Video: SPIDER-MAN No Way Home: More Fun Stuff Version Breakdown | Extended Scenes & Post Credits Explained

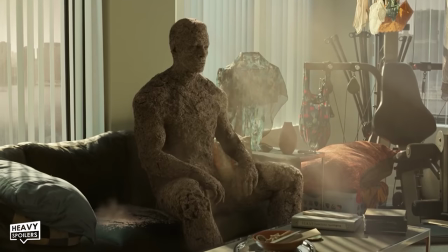488s
This scene has actually been, like, released or shown many times already, and it's essentially, you know,
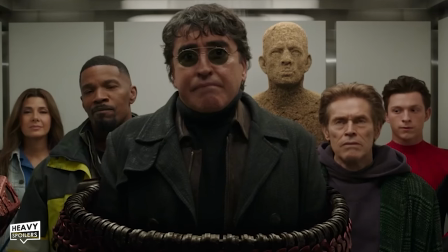494s
like 5 or 6 seconds, watching it as our characters calmly ride up in the elevator, and again,
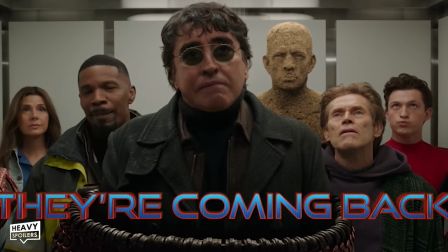499s
it's zero stakes, but it's a fun little scene sort of encapsulating all of the fun that the characters had during the set of,
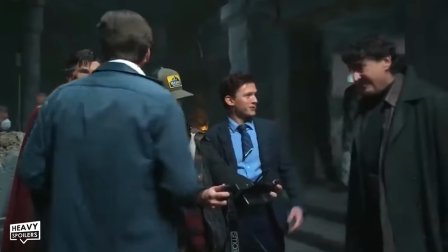506s
you know, filming this movie that we've seen in some of the behind-the-scenes footage.
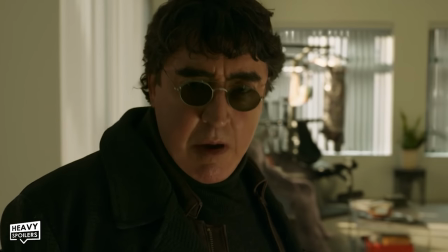510s
Word on the street that the reason it was cut from the final film is because John Watts wanted to keep the pacing moving for this,
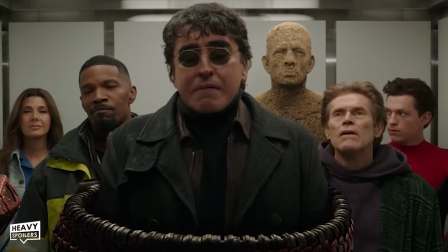517s
and to be honest, in this scene, it does sort of slow things down a little bit.
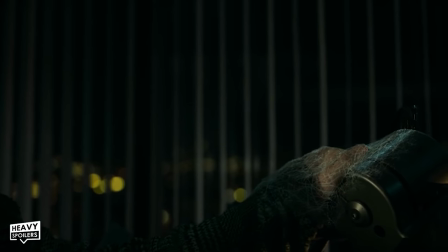521s
However, I think the ride up is perfectly juxtaposed with the aftermath of what happens in the apartment, mirroring the calm, cool,
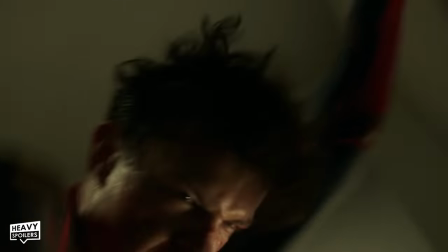529s
and collected ride up with the pure mayhem, chaos, and Green Goblin spine buster on the way down.
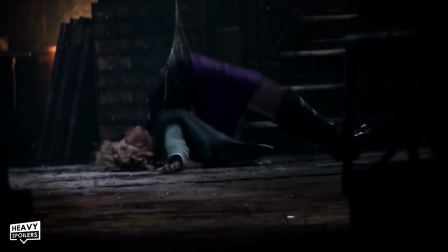536s
Oh yeah, Spidey, I'm about to Gwen Stacy you. It's a fun scene.
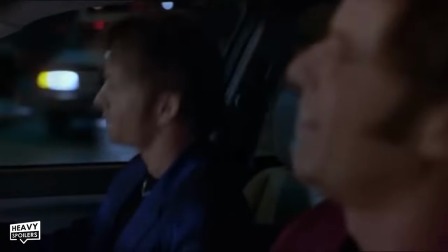543s What else do you want from me?
Actually, the Night at the Roxbury head bob could have been a nice touch here.
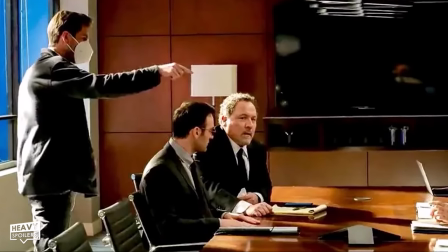549s
Now, Happy's Very Good Lawyer was a scene that was rumored to be a deleted scene, however, didn't make it into the Blu-ray extra features. Those greedy Sony execs depriving me of Happy, how dare they?
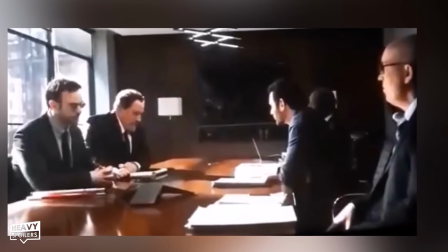563s
Well, guess what? It's included here, so how generous of them. Earlier in the film, when Matt Murdock is meeting with Peter, Aunt May, and Happy,
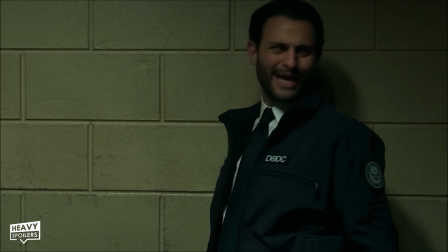571s
he tells Happy he's going to have to lawyer up because damage control isn't coming for 30% of his Stark tech.
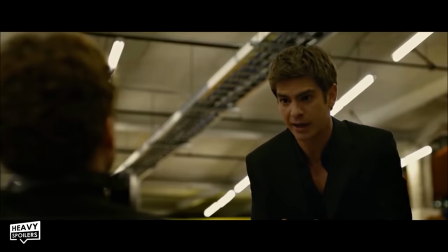579s They are coming for everything.
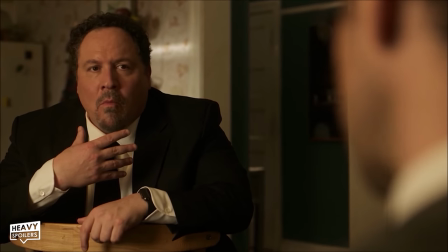581s
Okay, that didn't actually happen, but he did say he's gonna need a good lawyer because the feds still have questions for him.
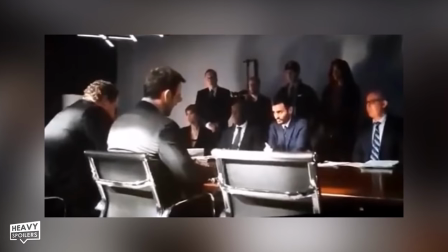588s
This scene then sees Matt Murdock and Happy in a conference room talking with damage control agent Cleary with a handful of other agents and lawyers.
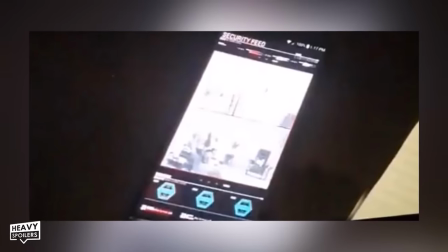596s
At this time, Happy's phone vibrates with a notification from his security camera in his apartment,
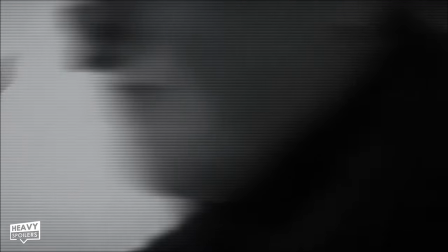601s
and this is the same black and white security footage that shows the villains, Peter and Aunt May, sneaking into his apartment.
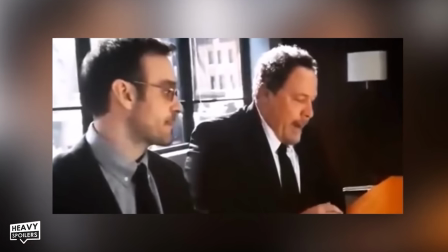608s
Happy obviously reacts in a panicky manner, with Matt leaning over and telling him, "Hey, stop sweating."
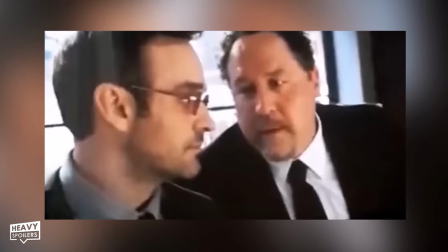614s
Happy, still with a frantic look on his face, is like, "How do I do that?"
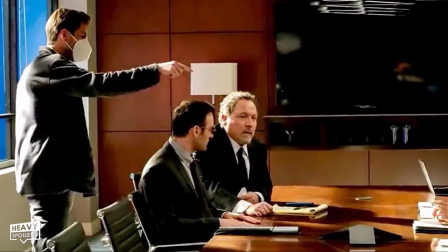619s
Not much added aside from, you know, these cute jokes, but also somewhat meta to see Matt Murdock and Foggy practicing law together again.
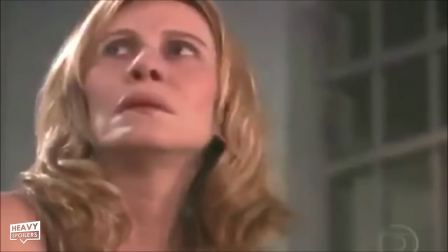627s
Because, like, you know, Happy is played by Jon Favreau, and he played Foggy in the
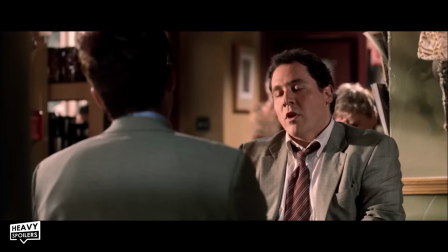632s
2003 Daredevil movie, but Matt Murdock was a different person, and he was played by...
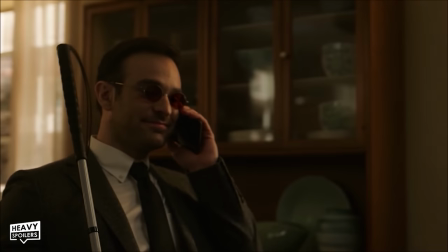637s
You know what? Never mind. It's Matt Murdock being Matt Murdock, and Happy being... anxiously happy.
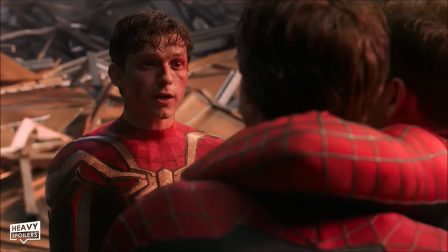643s
There were rumors of extended scenes amongst the three different Spider-Man where, you know,
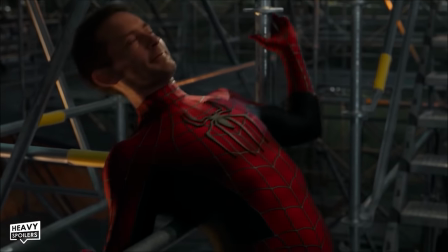647s
they're waiting for the villains to approach the Statue of Liberty, and it's kind of this fun banter between the three of them.
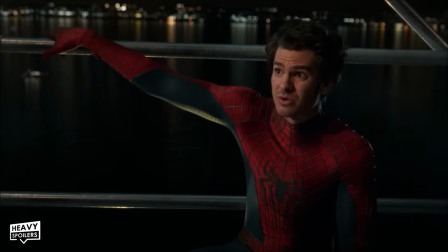653s
However, it seems like they only kind of added a line here or there between what was already in the theatrical version.
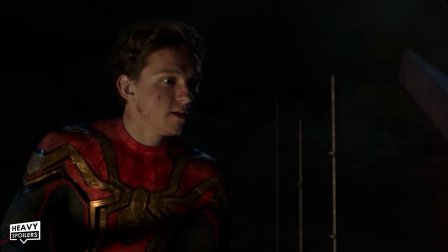660s
At first, it touches on some emotional beats with them bringing up, like, second chances,
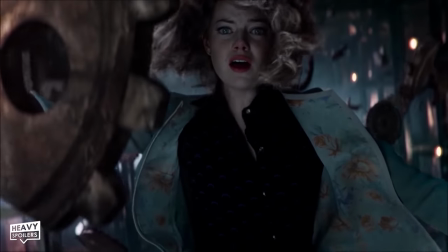665s
which in Andrew's case, you know, ties back to his inability to save Gwen in The Amazing Spider-Man 2,
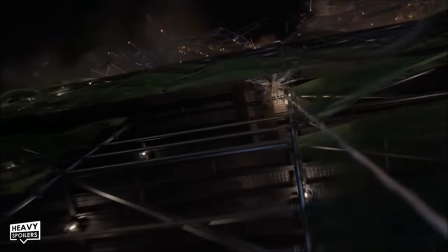671s
but is also almost like this cool foreshadowing for his redemption by saving MJ later in the film during that Statue
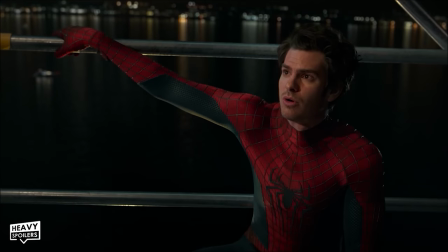679s
of Liberty fight. And maybe I'm looking too deep into this conversation, who knows,
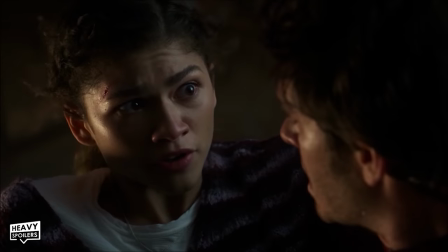683s
but I feel like it's almost a self-aware line from Andrew himself about how he never got to finish his Amazing Spider-Man trilogy.
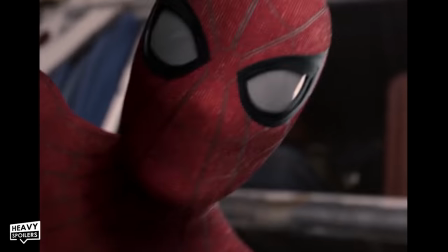691s
As you know, Sony pulled the plug on that one, they went a different direction, rebooting the character, adding him to the MCU.
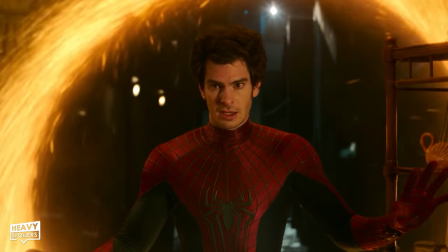697s
This was Andrew's almost second chance at putting on the suit once again, and who knows,
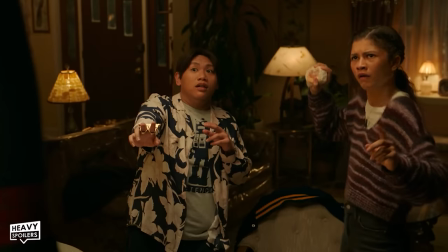702s
with the positive reception to his portrayal of this character, he might actually get another shot to, you know,
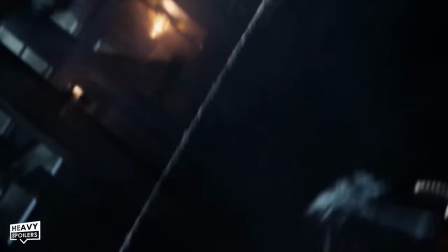708s
finish this trilogy. But, Gwen, already had her Rice Krispies.
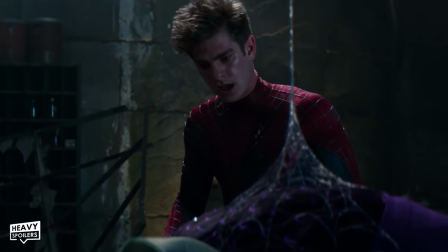713s
Snap, crackled, and popped. She ain't coming back, sorry buddy.
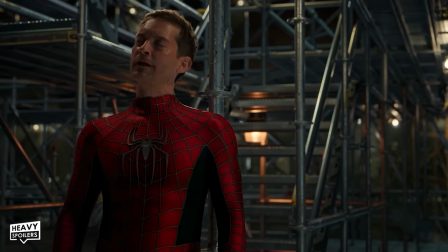717s
Anyway, the rest of the conversation is just funny banter between them about how they don't understand Tobey Maguire's self-producing web fluid, how often he has a clean release, which has got to be a euphemism for shooting ropes.
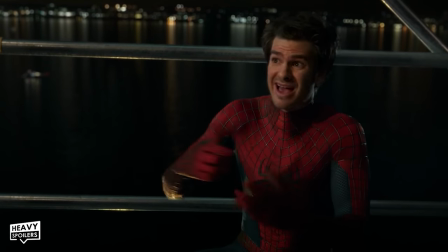730s
And after all of this, Andrew Spider-Man says he wants to see his holes.